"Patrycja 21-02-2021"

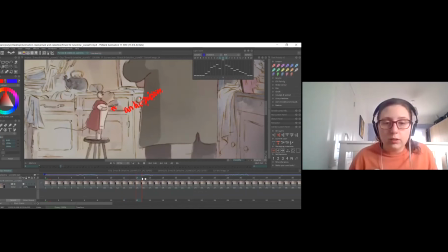So at that point where she goes, what? The hand goes down. Yani burada karakter so what ne olmuş yani Türkçesi bunu diyor ve what derken eller aşağı doğru iniyor.
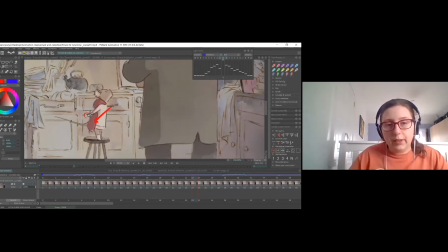Also you can see that like the fist, it's up and then it faces backwards. Here.
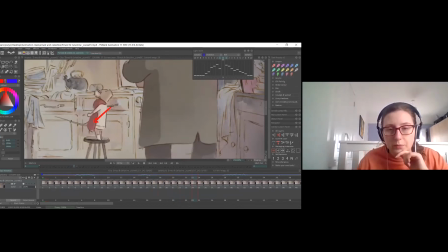Evet, burada elin yumruk şeklindeki biçimi ilk önce yukarıda, daha sonra kollarını aşağı indirdiğinde bu yumruklar arka tarafa doğru dönüyorlar. But also you can see how the whole posture and even the tail are, very,
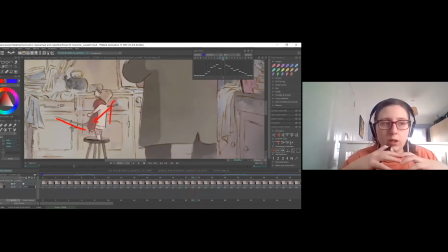straight. So, you know, it's a very, you get the emphasis of like, you know, her rebelling basically.
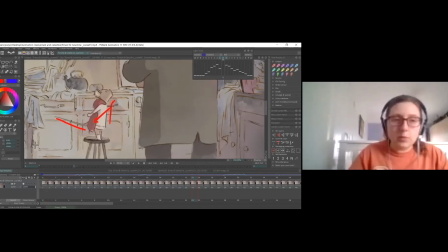Evet, burada vücut oldukça dik, kuyruk ise arkaya doğru tam dik bir pozisyonda uzamış durumda.
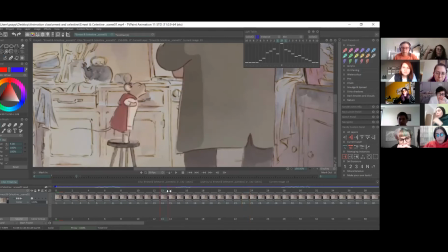Yani burada karakterimizin bir baş kaldırı durumunda olduğunu vücut
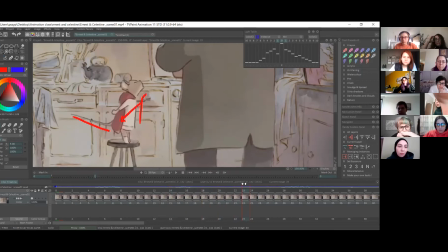postüründen görebiliyoruz rahatlıkla. So even if you watch the tail, because like if you do have animal characters with tails, you can have the tail as to add like emphasis as well.
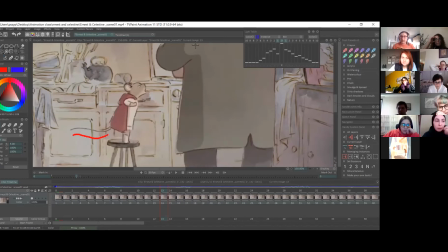So that can, you know, you can use it alongside, you know, body language to sort of build up on that. Hı hı. Evet, hayvan karakterlerde kuyruğun hareketi de
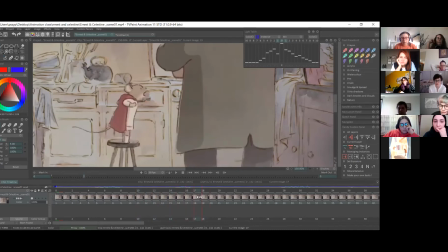vücut diline bir anlam katmak açısından kullanılır. Kuyruğun hareketinin vücut dili anlamında bir anlamı vardır. So here, you know, you can see that it's going into small anticipation, the tail, along with the arms,
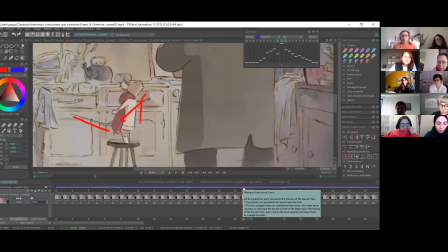and then it pops straight away into the, you know, the angry pose, if you could say. Evet, burada ilk başta kuyruğun küçük bir kıvrım yaparak anticipation pozuna geçtiğini ve daha sonra
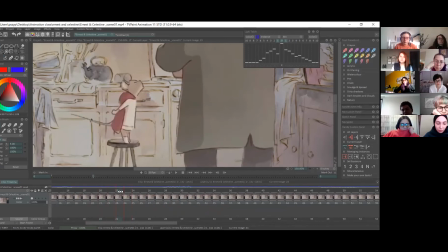bu şekilde tam arkaya geriye doğru uzadığını, biraz fırlama gibi bir pozisyona geçtiğini görüyorsunuz. So a lot of the style in this film has
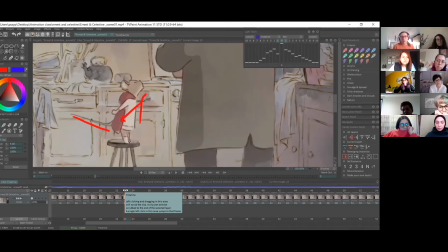some bits are very smooth, but then you have a lot of very like nice popping animation like that. So you don't have too many in-betweens, but it goes from one keyframe to another.
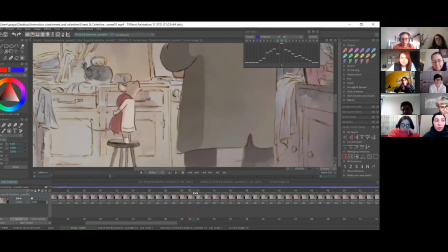Bu animasyonda bir keyframe'den diğerine keskin geçişler görebiliyorsunuz. Çok fazla in-between'ler olmuyor aralarında. So then as we go, she relaxes a little bit.
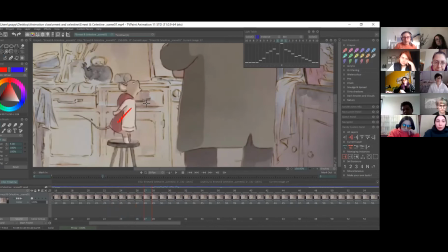She's still in you know, with the arms back. She's in that defiant pose, but it's a bit relaxed. So you get that pop and then it relaxes. Evet, burada baktığımızda ise birazcık vücudun gevşediğini görüyoruz.
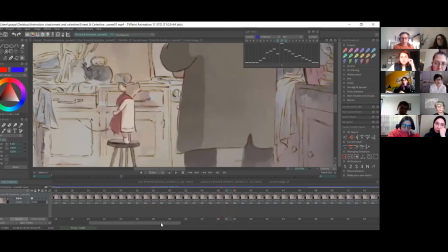Kuyruk hafifçe kıvrılıyor. So as she continues talking, like, you know, what's happened, like what's wrong with this, and then you've got her hand coming up to point at Ernest.
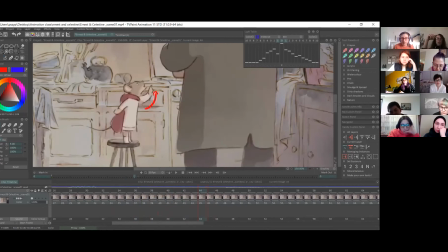Burada ne olmuş yani gibi bir konuşma yapıyor. Daha sonra eli yukarı doğru kalkıp Ernest'i gösteriyor. So she does a little dip, but you can see the hand is starting to come up,
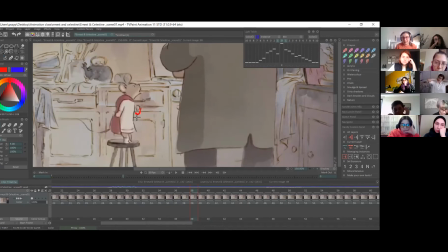and that's you can see what I mean with the style being very loose in terms of some limbs.
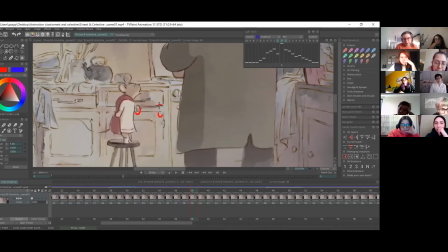The hand is just very much this kind of shape. But you can see like the emphasis of the finger already, like you get this coming just from those two shapes.
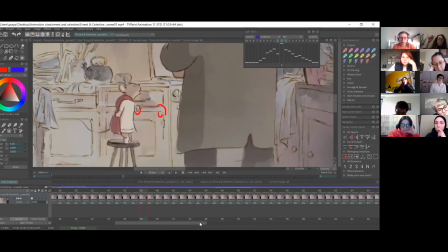Evet, burada baktığınızda bir parmak sanki aşağı doğru gösteriyor gibi bir görüntü var.
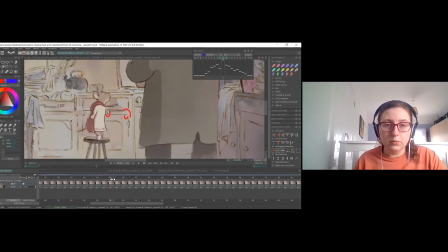Yani hani bir parmak hissiyatı, bunun üzerine bir hareketin geleceği burada veriliyor öncesinden.
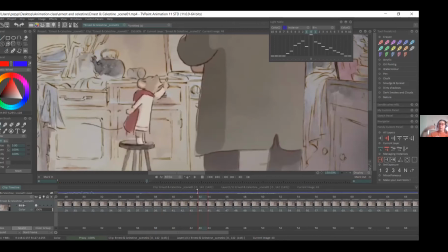So then she does dip and then she comes back to face forward even more. So she's still facing, but you know, she does a dip and then goes in more because,
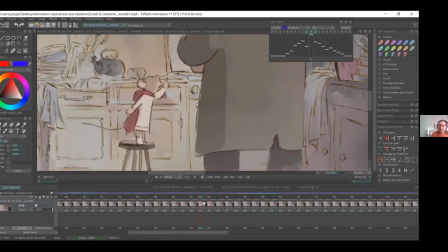you know, she's going like, well, is that it? And then she points obviously at him. Evet, burada karakter öne doğru giderek parmağıyla diğer karaktere doğru uzatıyor parmağını.
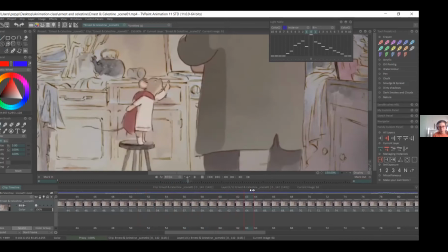And she continues scolding him. Ve ona bağırmaya devam ediyor. And now we have, again, she's
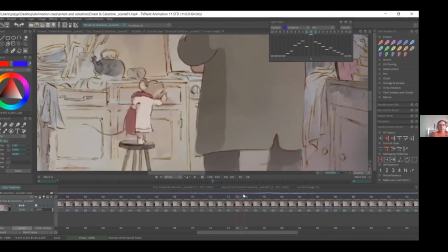got small anticipation again. And this is like an anticipation and a breakdown in a way, because it kind of goes down, but it's like you're in between for the next movement of the hands.
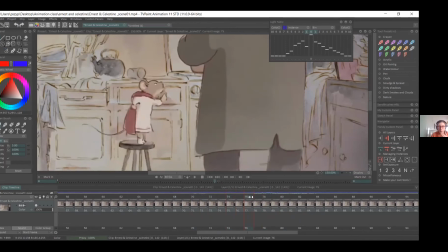Evet, burada hem bir anticipation hem de bir breakdown görüyoruz. Bir sonraki harekete geçiş için hazırlık burası.
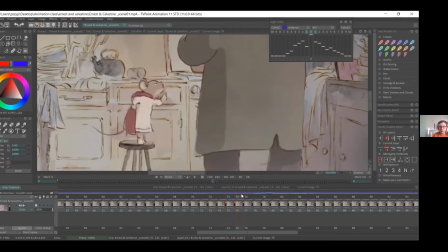So if you watch, she does a little dip and then, faces backwards. Well, she leans backwards and then presents, her arms like,
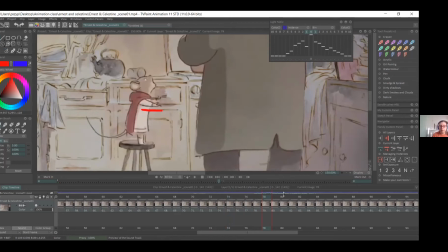Evet, burada kolunu aşağı doğru uzatıyor, diğer kolunu.
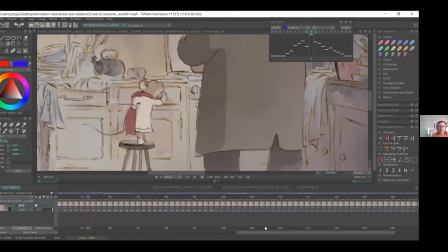So I think this is the point where, she's talking, bears above and mice below. So the emphasis on the dialogue is that she'll be, she points with her hands like the bears are here.
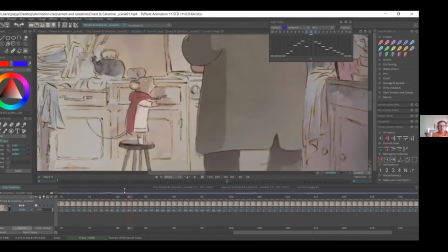So like with her hands like this, and the mice should be, below. So you could have both her hands like that. So she could do it like this.
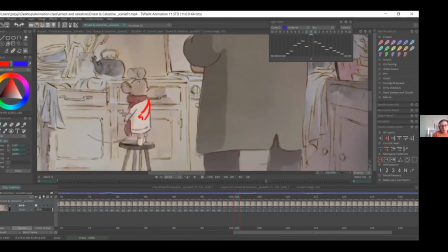Or, the emphasis on the hand going backwards works as well. I couldn't figure out what you mean actually. Yeah, sorry.
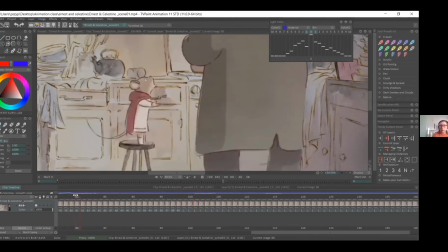When you work with like dialogue, sometimes you need to emphasize like on certain words, you'll move the hands in a certain direction. So to emphasize that like the bears are here, so her hands go down on here,
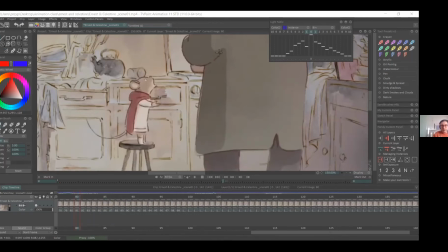but then for the second part, because the mice are supposed to be underneath, she points, she takes her hand
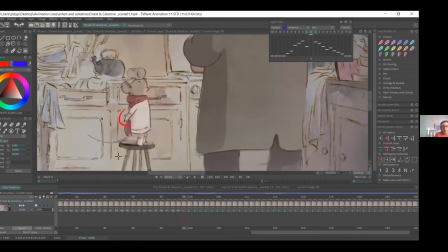to the back and kind of does this. I don't know if that makes sense. Yeah, it's better now.